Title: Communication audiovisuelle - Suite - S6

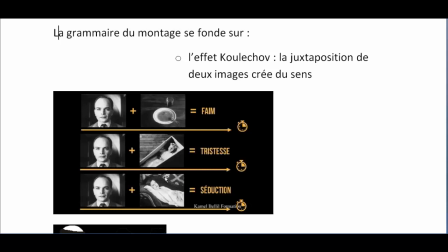Attention, toutes les manipulations sur YouTube, sur Instagram, etc., Les manipulations jouent sur ce principe-là.
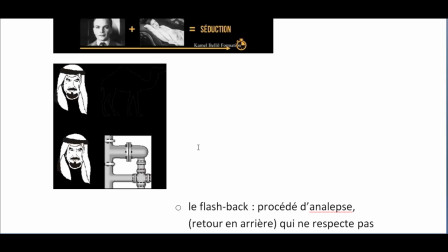D'accord ? Voilà, je prends un autre exemple que j'ai trouvé sur Internet. Si vous prenez un Saoudien, si vous l'associez, malheureusement ici on voit un chameau. Il y a un chameau ici, il y a un dromadaire, pardon. Un dromadaire. Un dromadaire, oui.
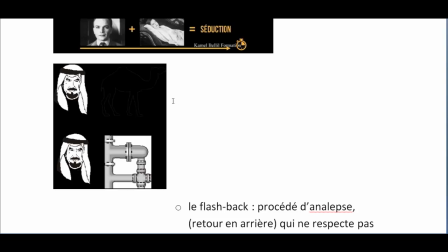Un dromadaire parce qu'il a une seule bosse. Chameau quand il a deux bosses. Un dromadaire ici, voilà, vous allez dire homme du désert. si vous associez la même tête avec le pipeline avec le pétrole vous allez dire homme du pétrole
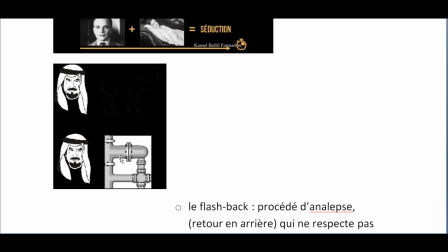la tête n'a pas le même sens en fonction du contexte même chose pour les phrases même chose pour les mots même chose pour la vie si on vous trouve en train d'accompagner n'importe quelle personne on va vous associer à la personne d'accord
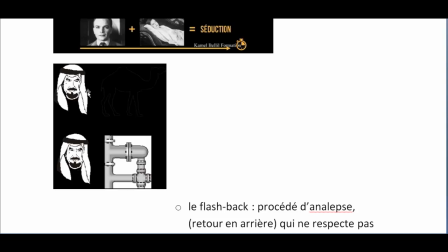voilà, donc il y a un lien de causalité, il y a un lien d'incidence sémantique et psychologique entre les images.
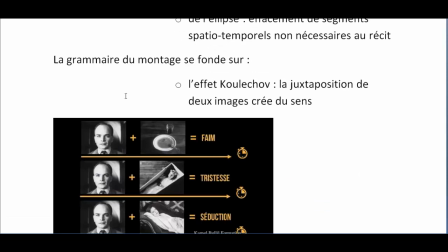Deuxième type de relation, on est en train de parler de la grammaire.
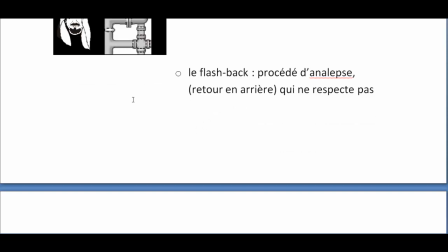La grammaire du cinéma se fonde aussi sur,
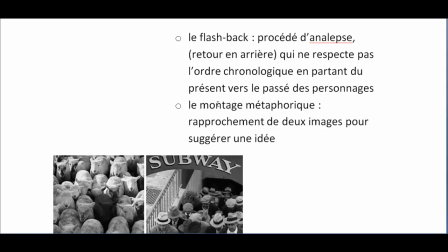je vais essayer de rassembler tout ce qui reste là-dedans, le flashback par exemple, qui est un projet d'analypse. Je chercherez ce mot sur Internet, c'est un mot de rhétorique,
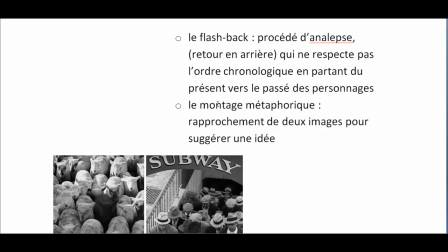et je vous invite à lire les figures de rhétorique sur Internet c'est très très important très enrichissant les figures de rhétorique, soit en littérature, soit en linguistique où vous en avez besoin le retour en arrière qui ne respecte pas l'ordre chronologique en partant du présent vers le passé des personnages voilà,
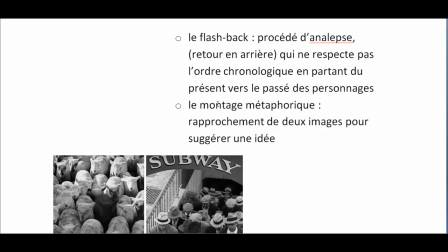donc par exemple on prend un personnage et on commence par le personnage présent et puis on montre son passé c'est ce qu'on appelle le flashback C'est un type de montage achronologique, qui n'est pas chronologique, qui n'asprime pas la linéarité. Puis vous avez le montage métaphorique, rapprochement de deux images pour suggérer une idée.
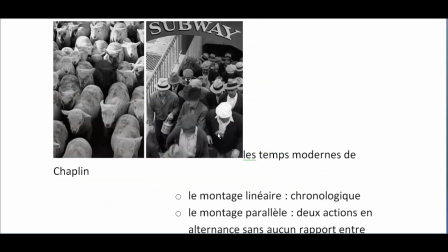Comme tout à l'heure, comme ce que je viens de dire, on prend l'exemple dans les temps modernes de Charlie Chaplin.
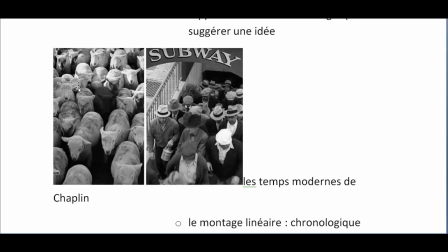tout à fait au début du film on voit des moutons des brebis qui se déplacent et puis des ouvriers qui sortent du métro
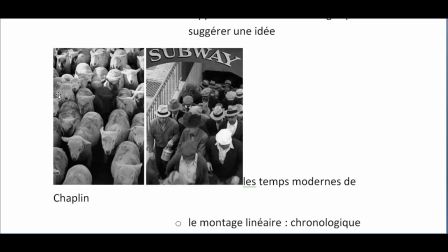d'accord ? oui, chacune individuellement, chacune ne signifie qu'est-ce qu'il y a à l'intérieur d'accord ? là on ne voit que des brebis là on ne voit que des hommes qui partent au travail, qui reviennent du travail Mais si vous êtes associés les deux,
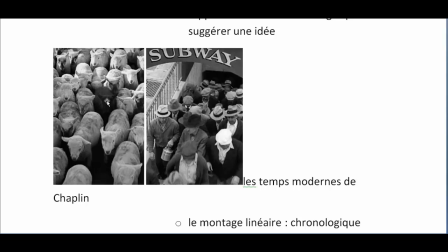le message est que les hommes sont comme des brebis qu'on mène à l'abattage. Ça c'est une critique du travail à la chaîne, du travail capitaliste, du travail au sens libéral,
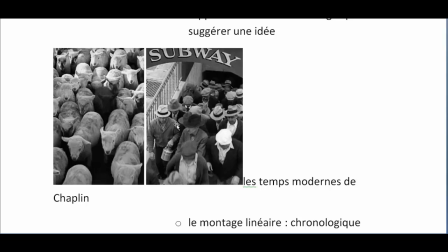sauvage, où on exploite l'homme. et tout le film, les temps modernes c'est une critique du travail machinal et de la machine aussi regardez le film comme si c'est possible regardez-le sur internet
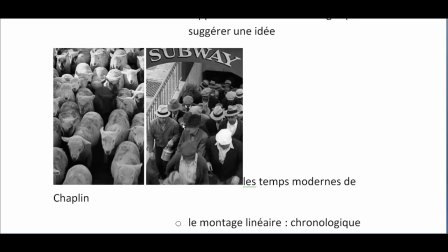c'est un très très beau film, très enrichissant et qui explique ce qui nous arrive aujourd'hui il est promenuatoire alors voilà donc les hommes sont comme des brebis
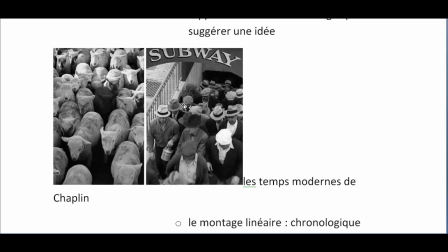mais attention il y a ici une brebis noire C'est peut-être Charlie Chaplin qui est là, quelque part, qui va casser, se révolter contre cet ordre-là,
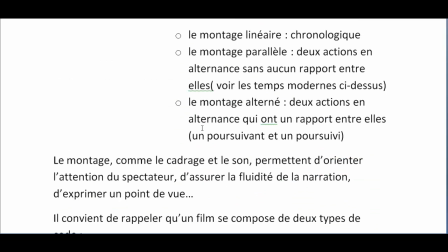contre cette soumission. Alors, ensuite, vous avez le montage linéaire, c'est le montage chronologique, qui respecte la chronologie A, B, C, D. Le montage parallèle, deux actions en alternance, sans aucun rapport entre elles.